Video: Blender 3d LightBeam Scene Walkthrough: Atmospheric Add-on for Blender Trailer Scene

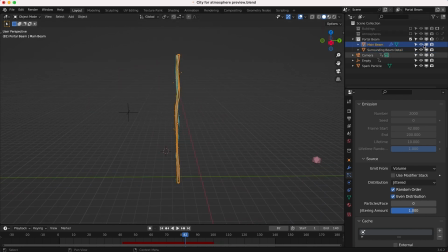So yeah this was our portal beam view layer. That was the last view layer that we have created.
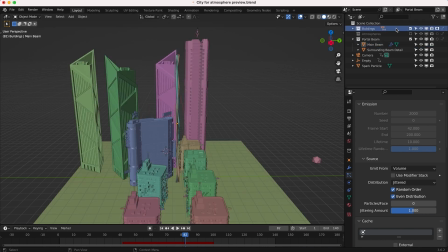Again for this view layer I've made our buildings a holdout and since our buildings are holdout as
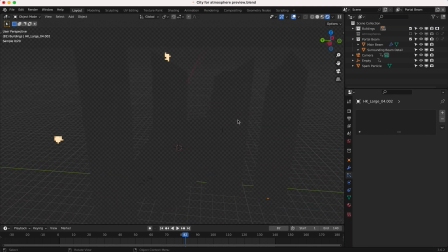you can see they are occluding our portal beam just based on our viewing angle from the camera.
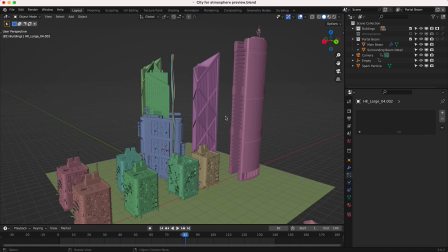So a really nice way you can get into the compositor and not have to do a lot of that manual cleanup with rotoscoping and such like that.
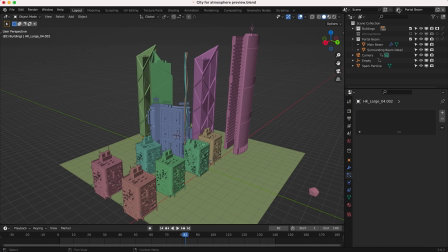After creating these few view layers, it was time to composite all of them together inside of the compositor.
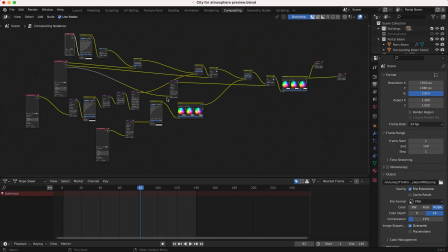So I've rated them out here. And as you can see, this is our compositing node setup here. Pretty simple setup.
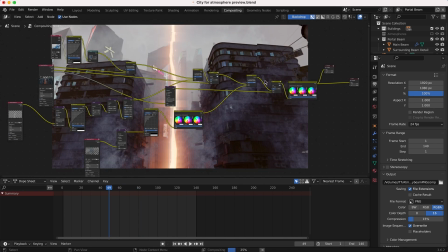I'll go ahead and go through the nodes one by one here. But this is the final composite.
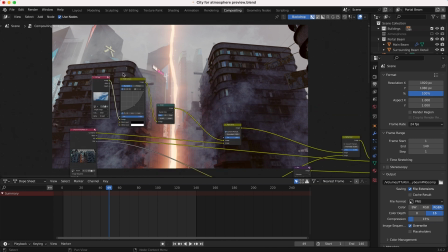And when compositing, a lot of the time, I like to start from the back of the scene all the way to the front, according to ZSpace. So the first thing that I've added is our sky deep background. Since we rendered everything with an alpha channel, we needed to replace that background with something else.
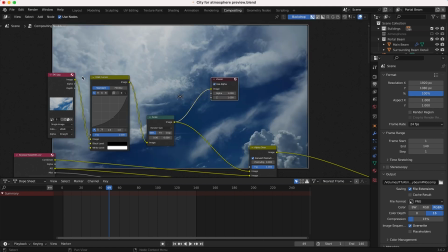So as you can see here, just added a very basic sky background to our scene. I've added a curves effect to it to bring it down a little bit as far as the brightness goes.
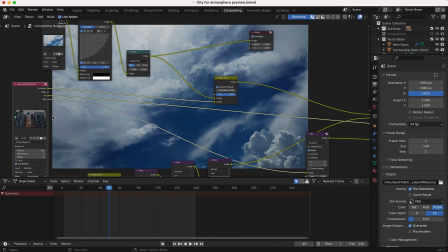Then next, we added our buildings view layer right here over top of our sky.
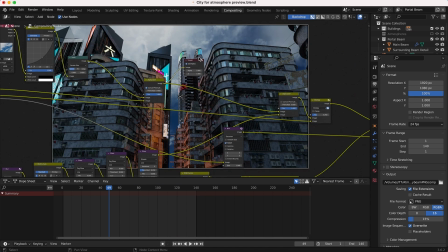So you can see here, this is our buildings on top of our sky background.
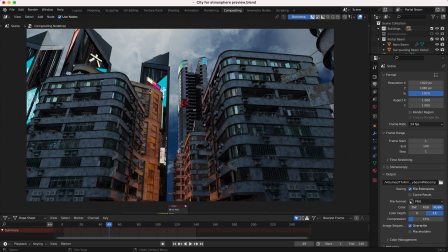And you can see that our portal beam is interacting with the buildings themselves because we've enabled that portal beam on this view layer as an indirect only so that it's not showing up in the view layer but it is interacting and lighting the environment. Next we have our portal beam here by itself overlaid on top of our composite so you can see here what this looks like.
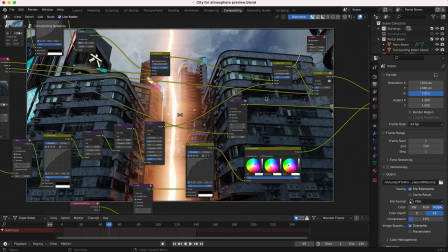So I've added a lot of different glow and glare elements to it. I'll go through them really quick here. So you can see this is our portal beam.
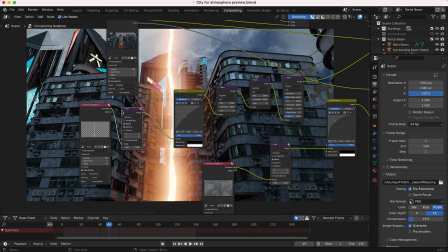I've called it portal beam anyway. It's like a light beam anyway and you can see without any of these effects on it we
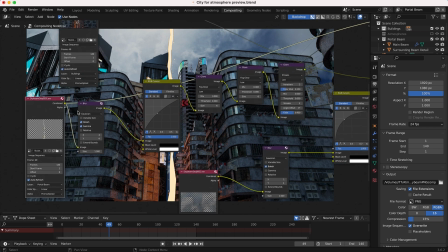get something like this but then we add you know the blur effect to it right here.
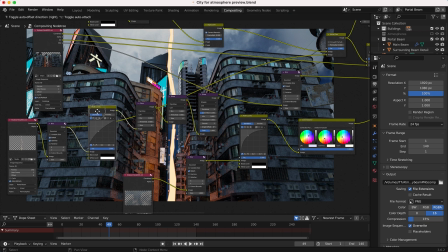So we blur those pixels a little bit. We get something like this. Then I've added a little bit of RGB curves to brighten it up a little bit, which you can see there.
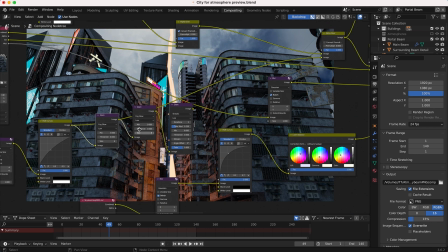And then we've added some glare nodes as well. I've used some fog glow nodes here with a very low threshold since our light beam is pretty much just a singular color since it's emitting light.
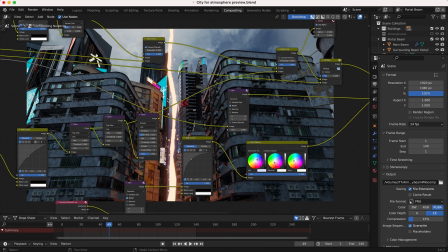Didn't really need to play around with the threshold that much because it's all just one color. So you can see we've added some glow there and I'm adding two different layers of glow here with these glare nodes.
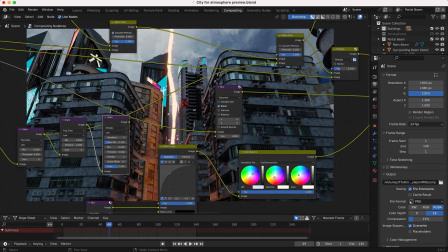And then finally a third one with a streak glare node, which I'll show here in a second. So here we have our portal beam with those two fog glow nodes.
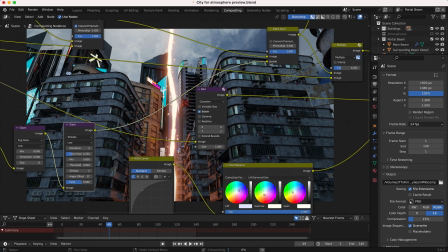And then finally we have our third glare node, which is a streaks one. And you can see that's going to kind of blur the image sideways here.
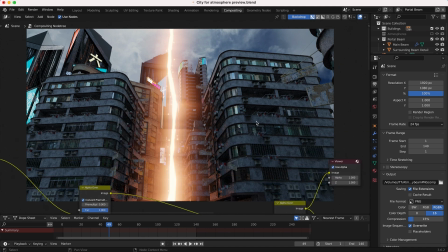Since I've just used two streaks, it's going to blur the image on the x-axis here and create a little bit more of a grungy effect in my opinion. On top of this, I've deepened the shadows of our background with an ambient inclusion node on our buildings, which you can see here.
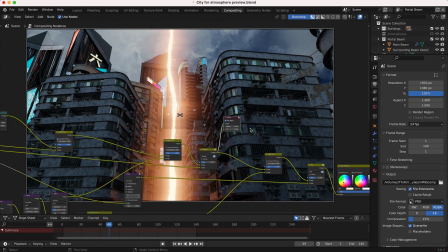So you can see the background. You can see our buildings get a little bit deeper in the shadows, and that's pretty subtle here.
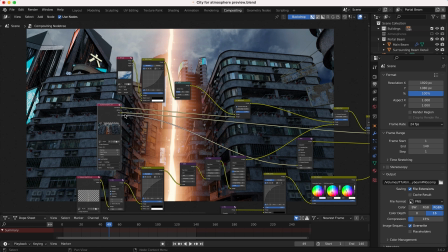I've just taken our ambient inclusion data and overlaid that on top of our buildings here.
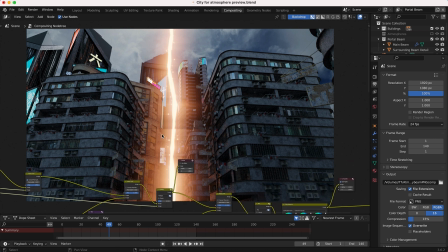And I just wanted to make the building shadows pop over top of our portal beam glow effect because it was fading them a little bit.
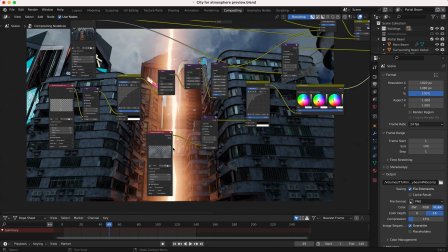And then finally, we have this alpha over node here, which is our atmospheric elements by themselves here.
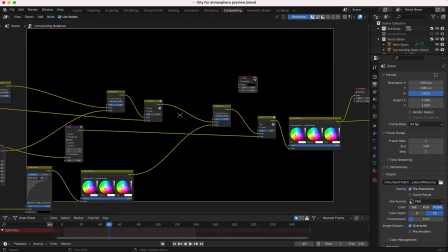So you can see if I go ahead and take this view node here and show you guys the atmospheres by themselves here really quick.
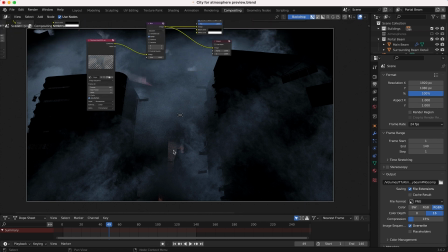So we have our atmosphere elements with our holdout and you can see the sampling wasn't super high here. So we're getting a little bit of noise, but I added a little bit of blur on the final composite.
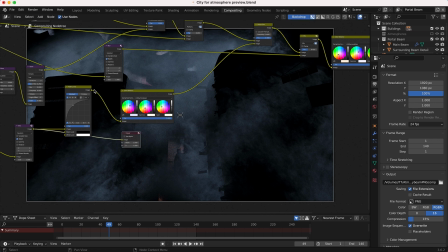So it ended up working out okay. But as you can see here, I've brightened up the atmospheric elements a bit.
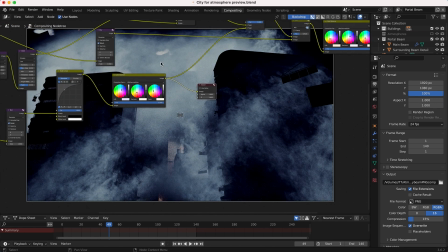And also I've color corrected them a little bit to the cooler side with the color balance node here.
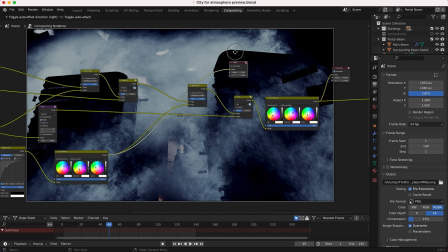So you can see a much cooler look. And then I've overlaid this on top of our entire composite, just like that.
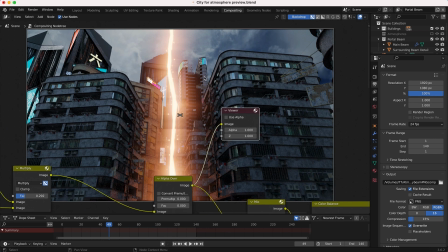And you can see if I adjust this factor setting here, we can see before and after very quickly that those atmospheres definitely add a lot of realism and depth to the scene.
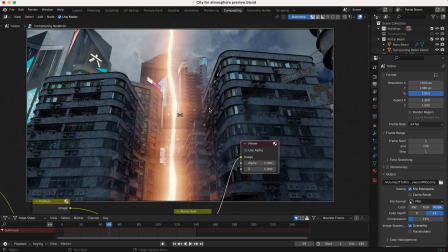You can of course dial it back even to point one for example and it still helps to have a little bit of that subtle atmosphere in the environment.
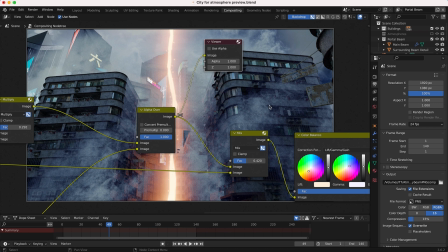Of course these elements are moving as well so they provide a little bit less of a static shot and finally I didn't mention but I did render out a mispass
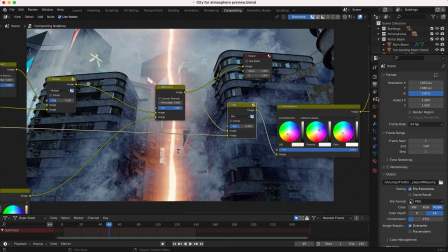of our buildings so as you can see here on this building view layer under our passes I've chosen to render out a mispass
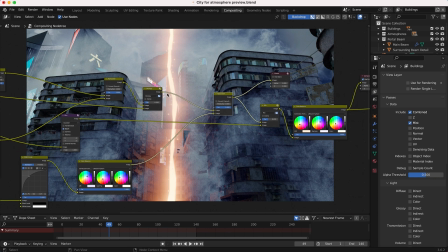and what that's going to do is it's going to provide a kind of volumetric depth pass for the buildings themselves so that we can kind of procedurally add some mist on top of our scene.
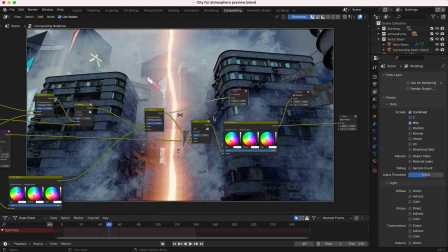And this is going to help blend in those atmospheric elements as well.